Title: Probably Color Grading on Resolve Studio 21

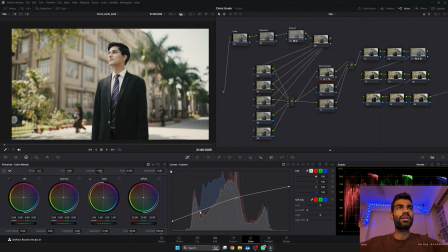(12:40)
And yeah, and reduce the shadows a little more. क्या सुंदर contrast है. Now it's getting too much. Let's tone it down. ये ठीक है. This is a good point. One.
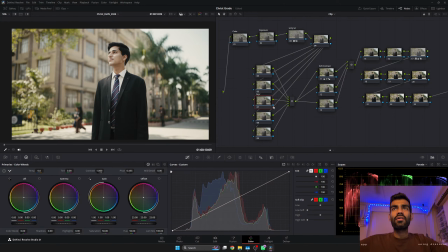(12:58)
Let's start with 7. I'll just label it skin. I'll try to make it as scalable as possible. So if I go ahead and select this magic mask kit and do everything, सब लोग कर सकते हैं, but that's not a scalable system.
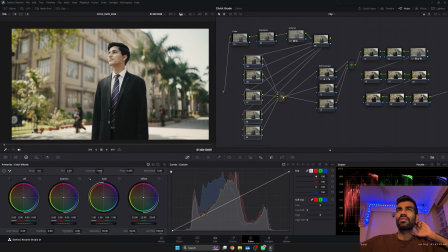(13:15)
Eventually, when I copy it to the other node, it might not fit. I'll have to rebuild, and rebuilding might not be similar to how it is built only for one shot.
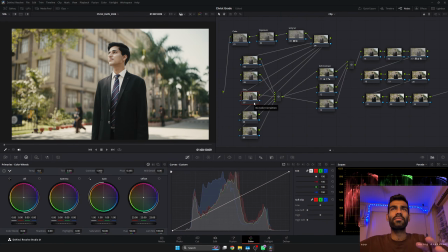(13:28)
I mean, वो jump आने लगता है, and it keeps jumping between colors, and it's not a good viewing experience. So non-destructive when I say is one, there's this color slicer.
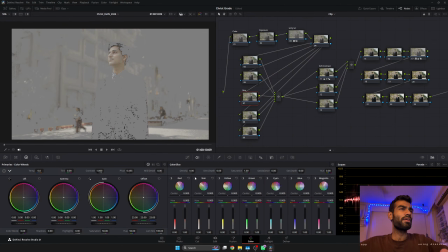(13:42)
I hold on to the skin. It gives me not bad selection of skin. I don't want to clean up the selection.
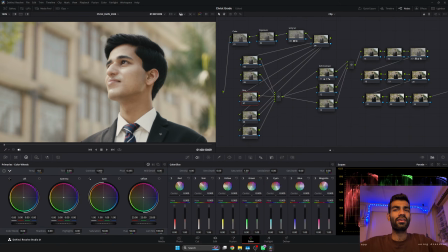(13:49)
I'll try not pushing it much, but I'll increase the saturation a little so there's some more life in the skin, and then move the hues slightly away from green because there's already enough green,
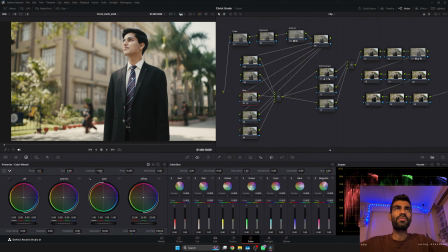(14:04)
and we have something. Enable, disable. I think saturation. Let's see what this does.
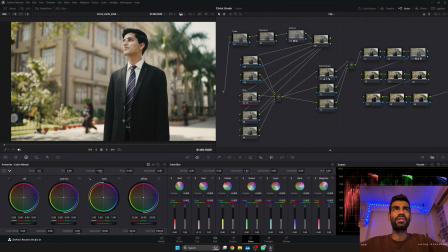(14:18)
Yeah, I'll reduce this slightly because saturation is also making it darker, which should not happen, but it's happening for some reason.
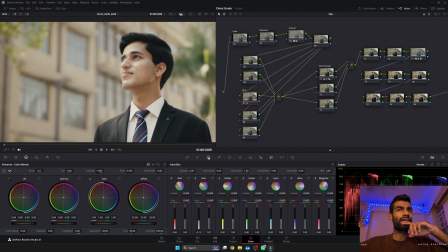(14:28)
Yeah, and then I go to the color warper, see where this stands, and just push it a little more in the same direction. So we just empowering our skin tones. Empowering is the right word. Oh my god, on YouTube it looks so different. Damn.
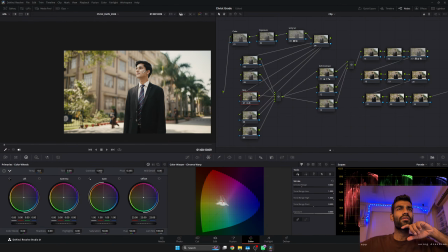(14:49)
Okay, maybe I've empowered them too much.
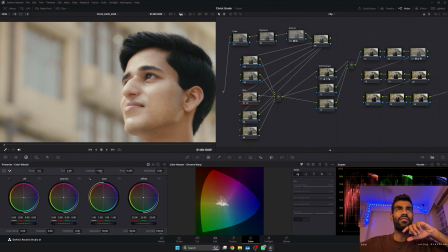(14:54)
Take the rights back and bring them left. Okay, good.
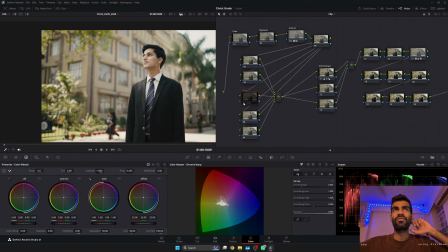(15:05)
No more adjustment to skin for now. I think this is a good starting point. बाकी overall adjustments में मिल जाएगा. Coming back to this, I would like in this frame the blacks to be clean black and the greens to be rich vivid green.
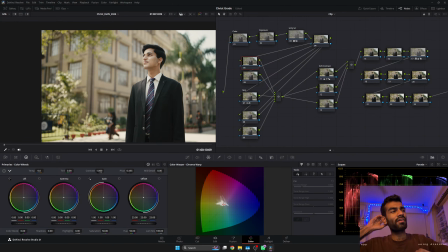(15:23)
So right now there's a film fade, a warm sepia fade over everything, but I like them to stand out with like clean colors. I'm not leaning in towards them being very
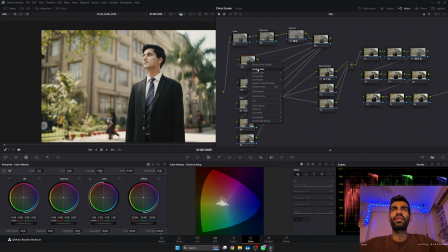(15:38)
faded film, strong one color or just complementary color look. So clean colors.
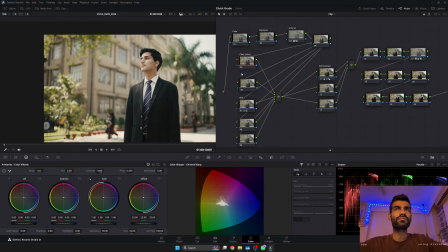(15:52)
Check the spelling because this is a spelling video. I let's see where are the greens. They are actually more towards yellow.
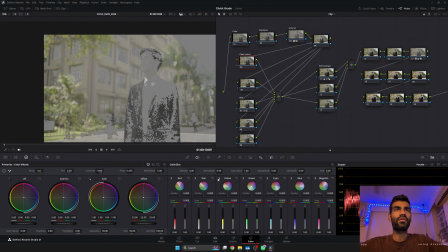(16:04)
If these are the greens and these are the yellows, then I think yellow is what we are trying to fix.
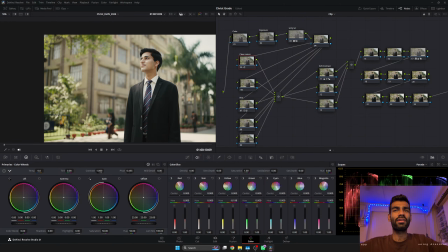(16:10)
I'll push yellow slightly towards green, little, not this much, and bring saturation a little up. This is too much up, this is too less. 0.14 is good, 1.4 is not bad.
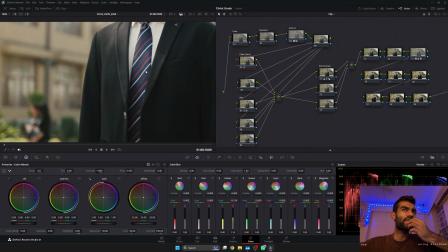(16:30)
The blue on the tie is the savior because everything is warm,
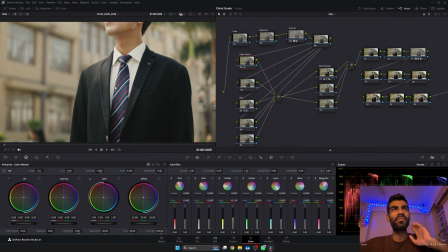(16:36)
and then how do we break away from warm is by establishing that blue is not dominated by warm. There's no hint of warm in blue, there's no smell of warm in blue.